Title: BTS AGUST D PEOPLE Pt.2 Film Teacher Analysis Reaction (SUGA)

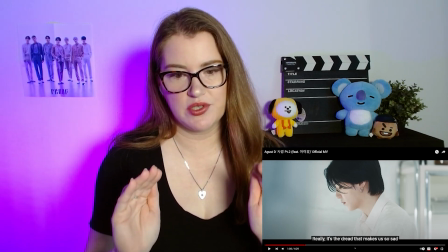It's little push-ins, that's when the camera moves closer, and little pull-outs when the camera moves further away.
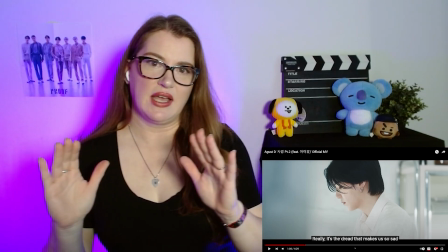Sometimes it is moving side to side. Call that like a tracking shot.
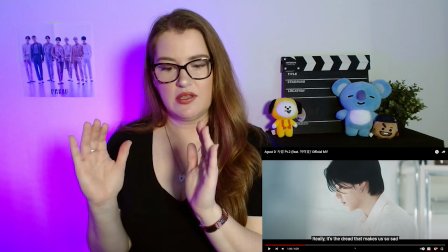Panning if you're doing it like this, or tracking if you're going like this.
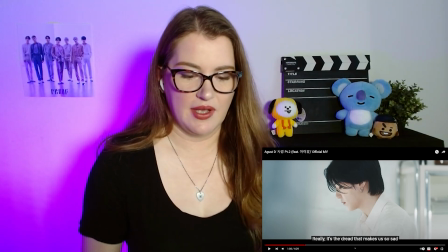And we're seeing all of those types of movement. That camera movement is helping to tell our story.
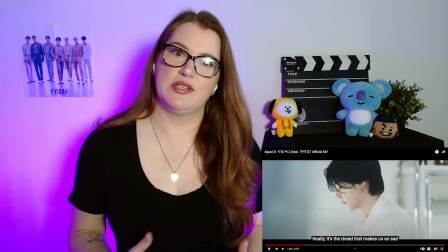Remember, the camera is part of our storytelling.
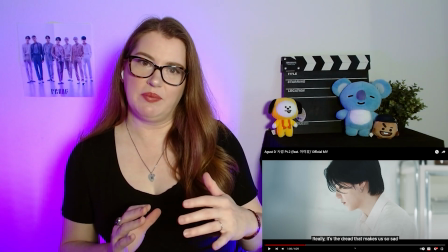So when the camera is moving really slow like that, it's helping to express the tone of the music, the feeling that he wants to get across.
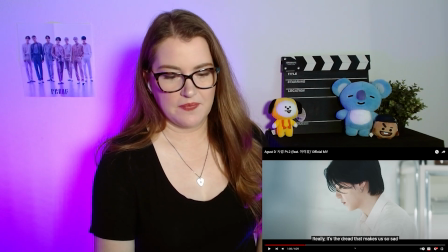It's going along with building that storytelling. The way that they do the camera movement can be done in a couple of different ways.
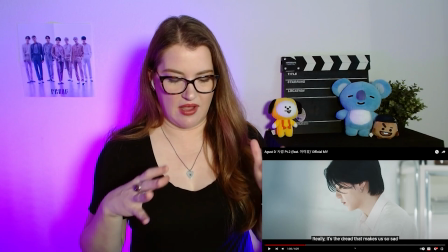Tracking shot is when they lay down some tracks on the ground and have the camera on a dolly with a tripod on top of the track,
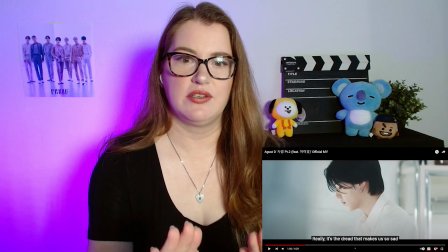and then it's moved on the track to get, that's usually for pushing in or pulling out.
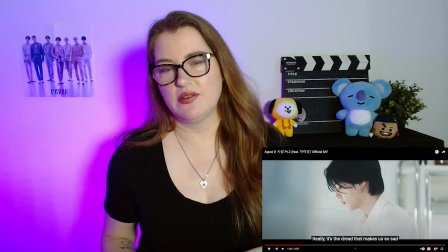It'll give you a really smooth movement. But a lot of the times in these videos, we've seen from the behind the scenes, they like to use more of like a steady cam,
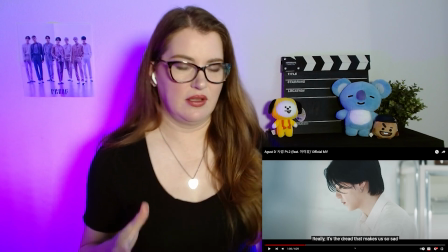or they'll get the camera on a ring, it's called,
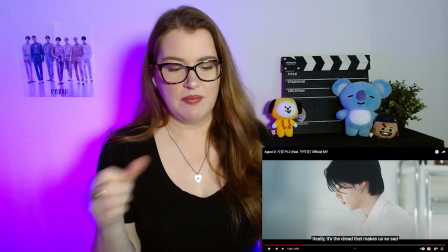and it's round, kind of like a steering wheel, and the camera's suspended in the middle. And then it lets them move it very smoothly.
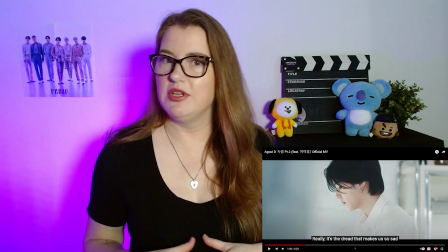That you can't get that kind of smooth movement just by doing it absolutely handheld.
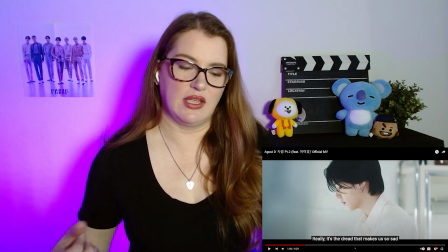So usually you're going to use, it's like a, they're called like a gimbal, and it's a little thing.
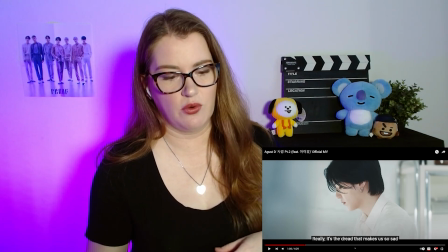And on the next video, behind the scenes for People Part 2, I'll show you what they look like.
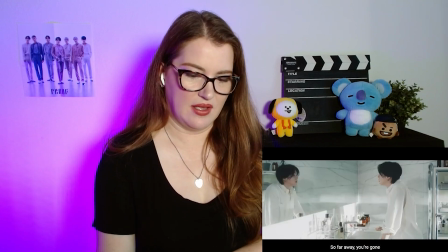Notice he's washing his hands. And of course, during the pandemic, we had to wash our hands a whole lot.
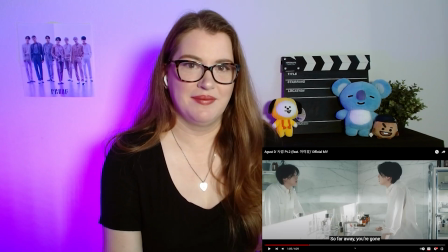So I think that's sort of a reference to washing your hands. You should still be washing your hands though.
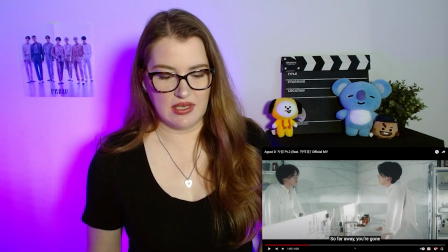And then even after he's washing his hands and getting cleaned up for the day, you see him tapping his fingers.
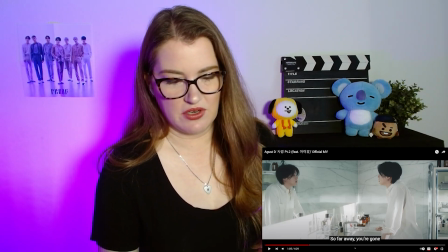He's still thinking about the song, even during this time. And now in this shot, he's looking at his reflection.
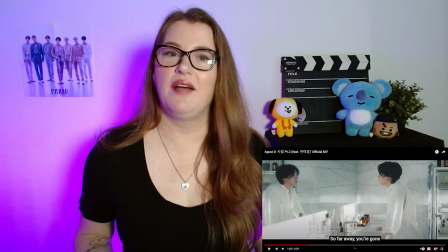And literally, he's reflecting. So oftentimes mirrors can be used to show that you're reflecting on something, you're thinking about something.
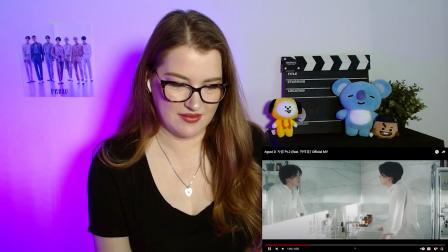And quite literally, that's what's happening here.
Getting far away.
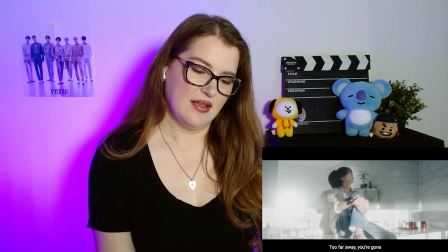You know, so it looks so pretty. See those slow camera movements?
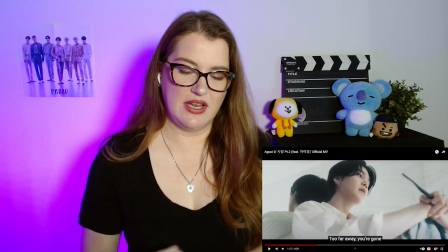All right, and here he's holding a toothbrush.
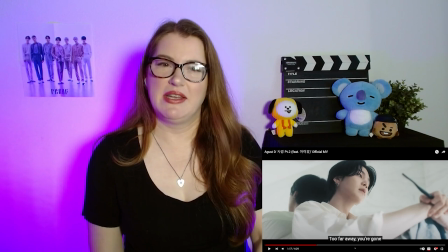So I imagine he's, you know how during the pandemic you're like, why did I even get up today?
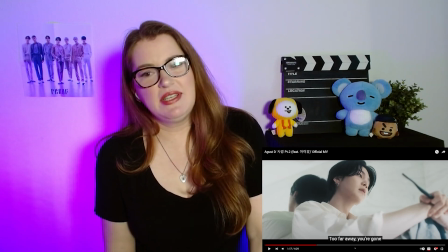I'm still in my pajamas. And did I brush my teeth? I don't know. I don't remember. I guess I should go brush my teeth.
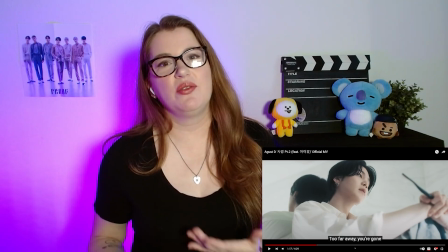So there were times where it just felt like silly to go through the motions that we would do every day because like no one's going to see us.
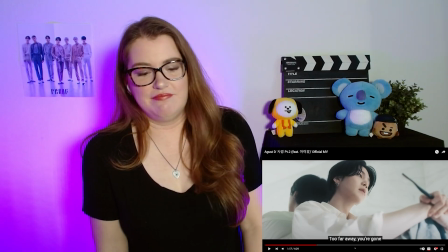We're not going to go anywhere. Why are we even still doing all of that?
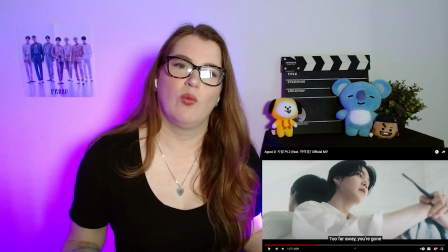So I think that's kind of what he's feeling here is, you know, why am I even getting up and bothering to do all of this when there's no one around to see me?
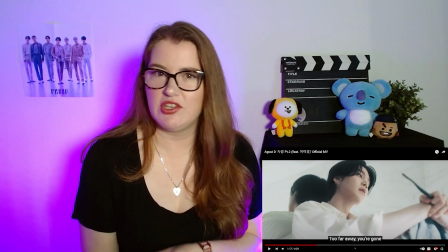It also makes me wonder how the music video would have changed if IU could have fitted into her schedule,
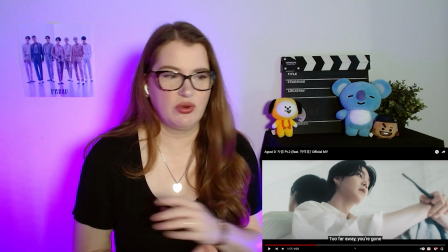because they said originally they had a totally different plan for the music video, but then they had to change it.
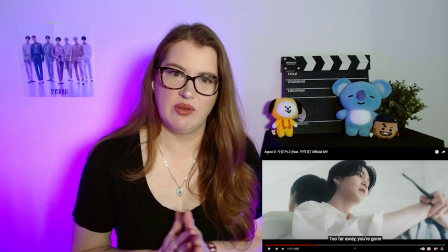So I'm very curious what that would have looked like if they would have been totally separate or if they would have interacted at all in it.
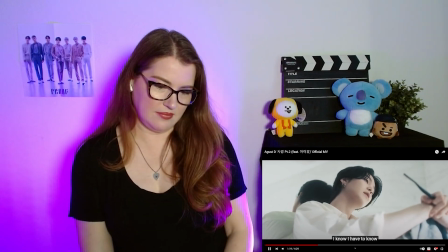I know I had to know, yeah.
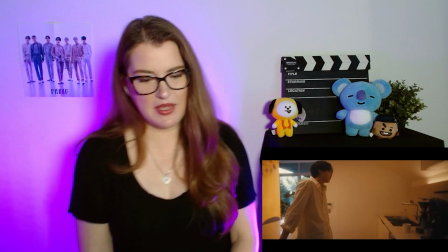Puppy!
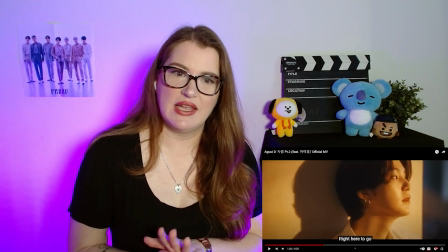So we noticed before we had very cool colors, likely because it was at night and also just to start us off with that feeling of being very blue.
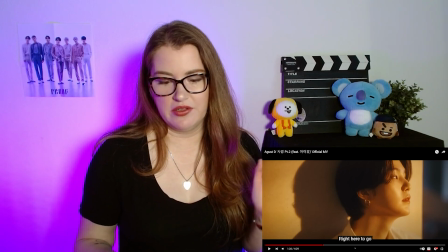And then now we have warmer colors, which is what we call the colors that are in the more yellowy spectrum instead of the blue spectrum.
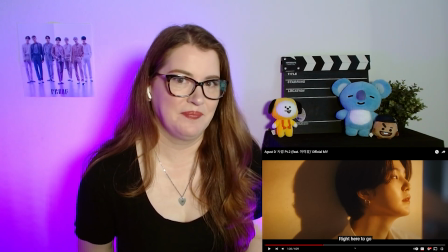And that's just likely because it's in the daytime or because he's starting to feel better and so he's warming up.
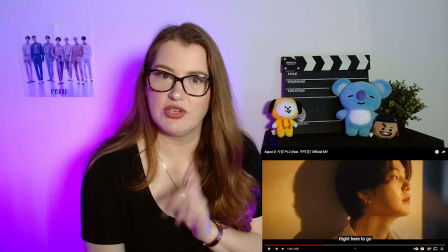Okay, there's a really cool transition here. Watch the shadow.
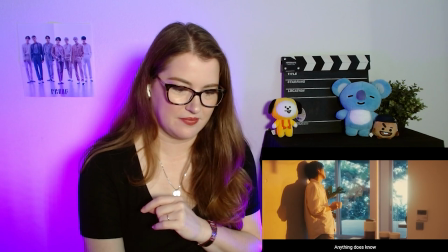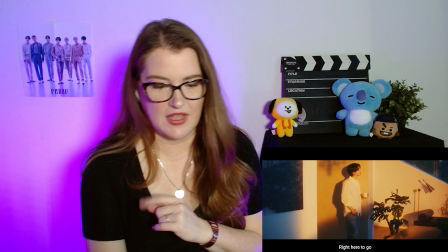Not yet, it's coming.
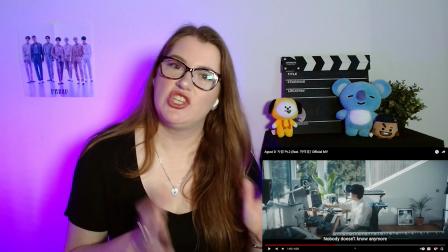Okay, did you see that? So we went from the shadow showing him drinking from his coffee mug,
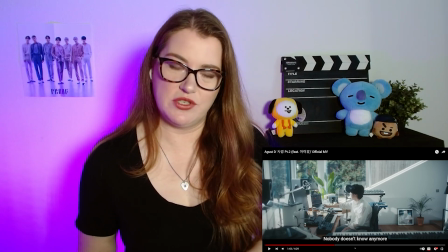and then it transitioned to the next scene where he's in his home studio and he finishes his sip and sets the coffee mug down.
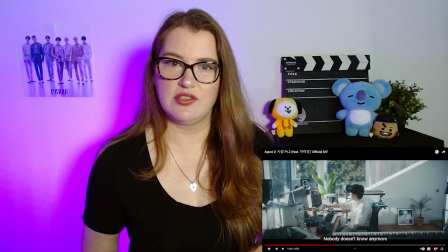That's a visual transition. We're using that to visually transition from one scene to the next.
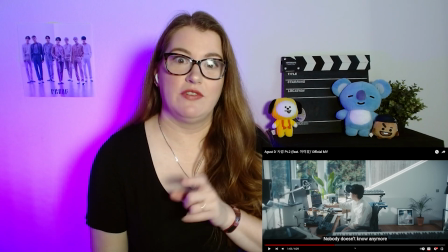And it's really nice. I love things like that. There's a really good visual transition in Jimin's Like Crazy, which I'm going to do next on the next video.
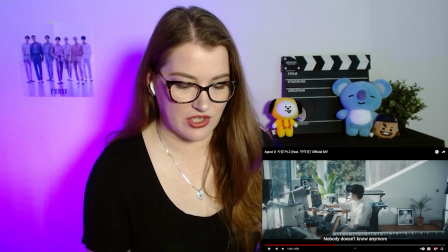I'll show you.
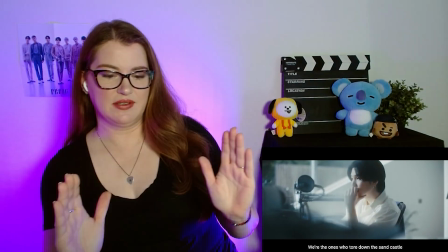Still having all those little camera movements, those very subtle movements, pushing in.
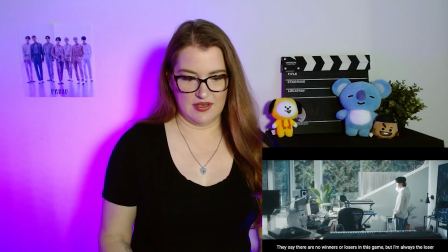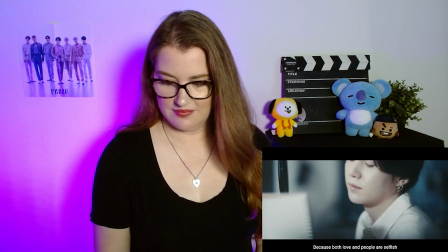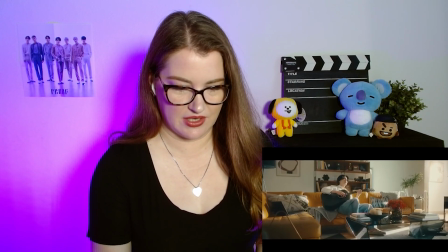Aw, you're so pretty together. I like this shot here. He's still writing the music.
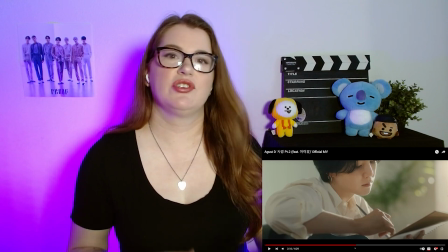He's gone from just writing the lyrics, and now we're showing the progression as he's starting to produce the song,
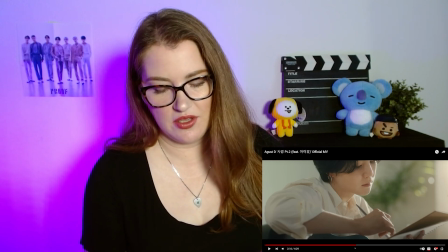probably writing his beats in the computer and everything. Still working on it.
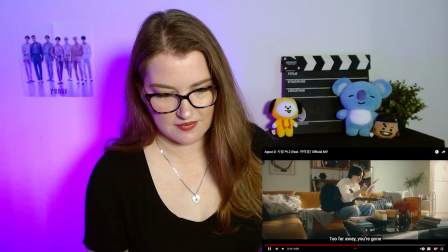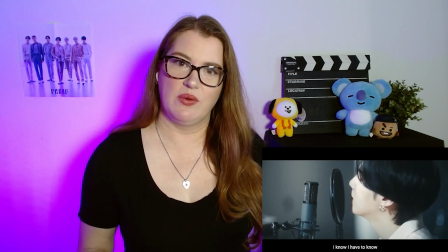We did get a new wide shot when we were in the living room because we hadn't seen it before.
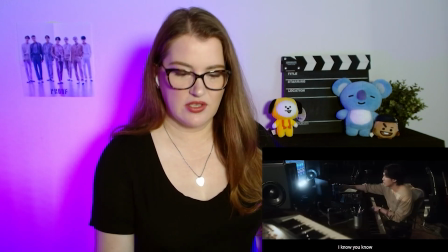And this is a slow motion shot. So usually with slow motion shots, you're going to change the speed that you're filming at
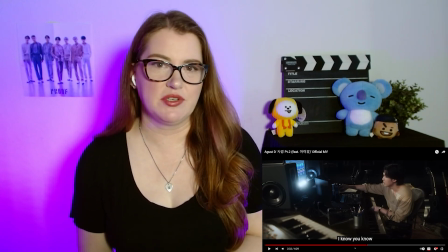Digital is generally filmed at 30 frames per second, so literally 30 pictures for 1 second of film,
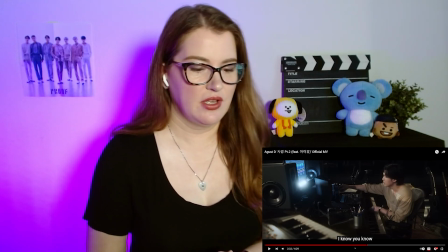because each frame is a picture. But you can film at many different frame rates.
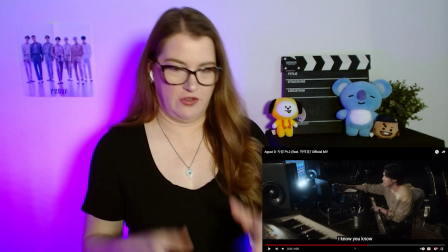Actual film, like if you're filming on film, not digitally, is 24 frames per second,
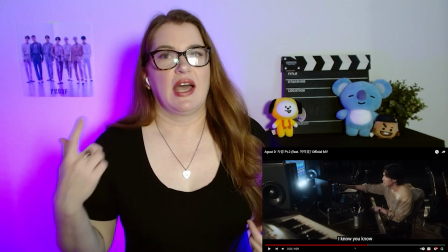because that is what the eye sees, is the closest to what our eye processes.
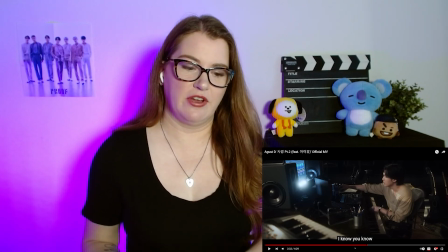Uh, and then when you get into higher frame rates, it gets smoother because you have more photos.
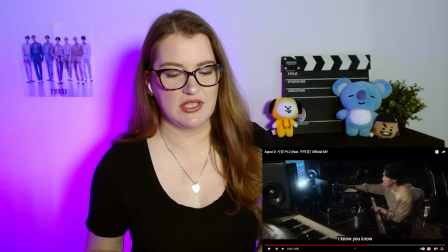And I think we'll go into that in a little more detail when we do the behind the scenes video.
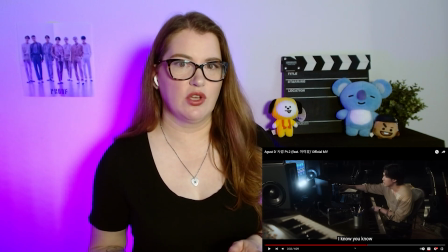But basically, if you're going to film in slow-mo, you're going to up your frames per second.
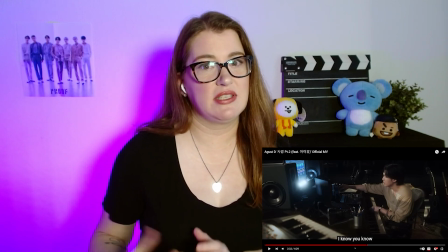So if you're filming in 30 for the regular video, you're going to film in 60 and then slow it down to 30 for your slow-mo.
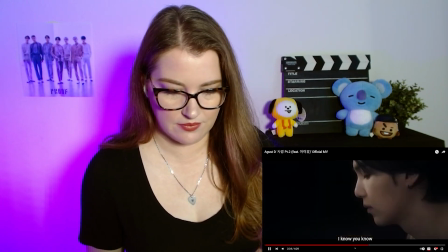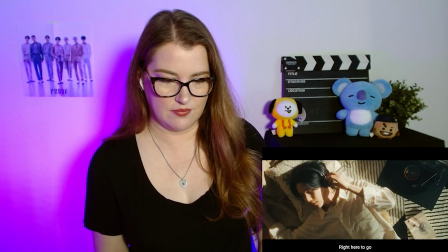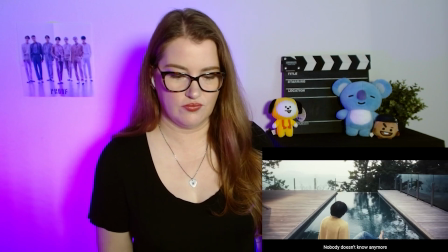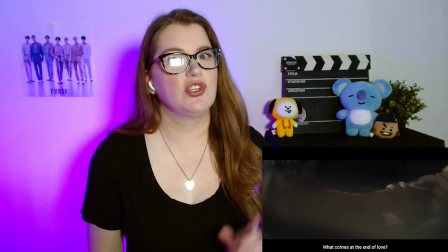We introduced a new scene, which is outdoors, and notice we still showed a wide shot in order to establish where he is in relation to the pool.
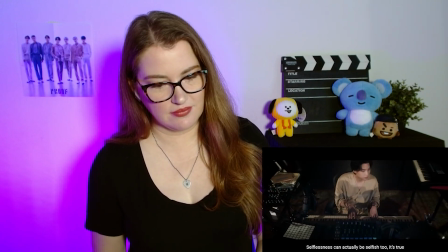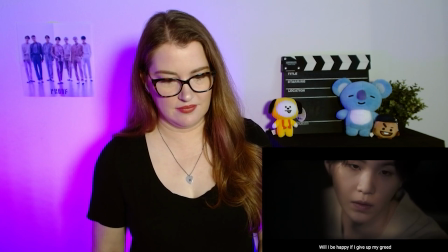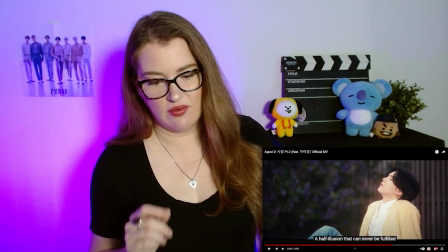That we need to take another look at. So that is a rack focus shot. Check it out real quick.
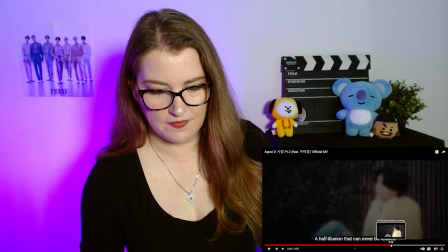Let me rewind it. Okay.
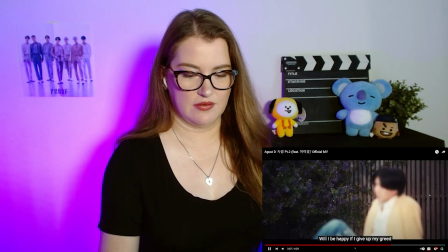So we're going to start off looking at the flowers, and then the focus shifts to Yoongi.
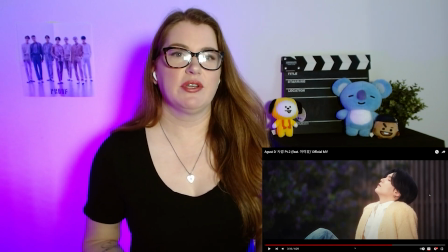Call that rack focus. Rack focus can be used in a lot of fun ways in your videos.
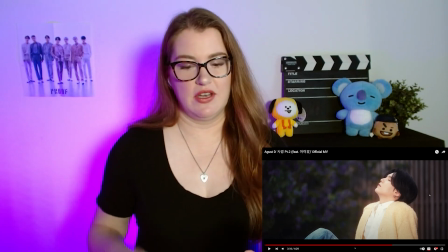So let's say that the purple flowers were actually a person, and then a new person comes in. We can't see who they are because they're all blurry.
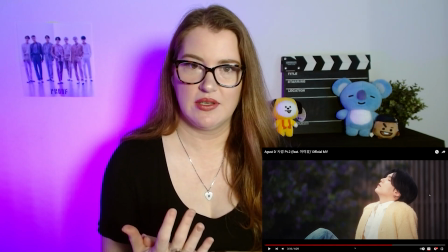And then the camera shifts so that the blurry person is in focus. That could reveal a new character or a surprise person we weren't expecting.
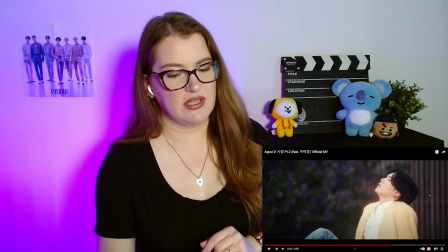So rack focus can be really fun, and it's very pretty. Obviously, they wanted us to look at the flowers, or they wouldn't have been in focus and done this shot.
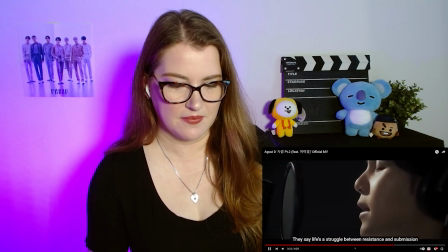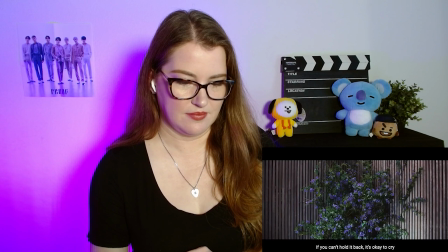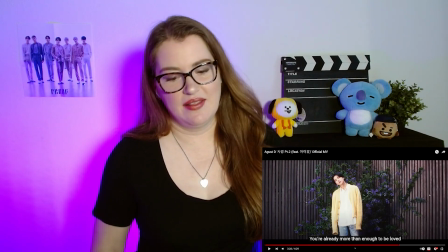This is my favorite part. So he says that you're already enough to be loved, and during this scene here,
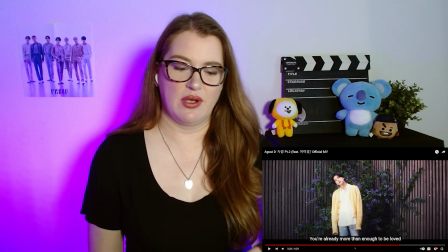he shows himself in front of the purple flowers. So I really think the purple flowers here are representing ARMY.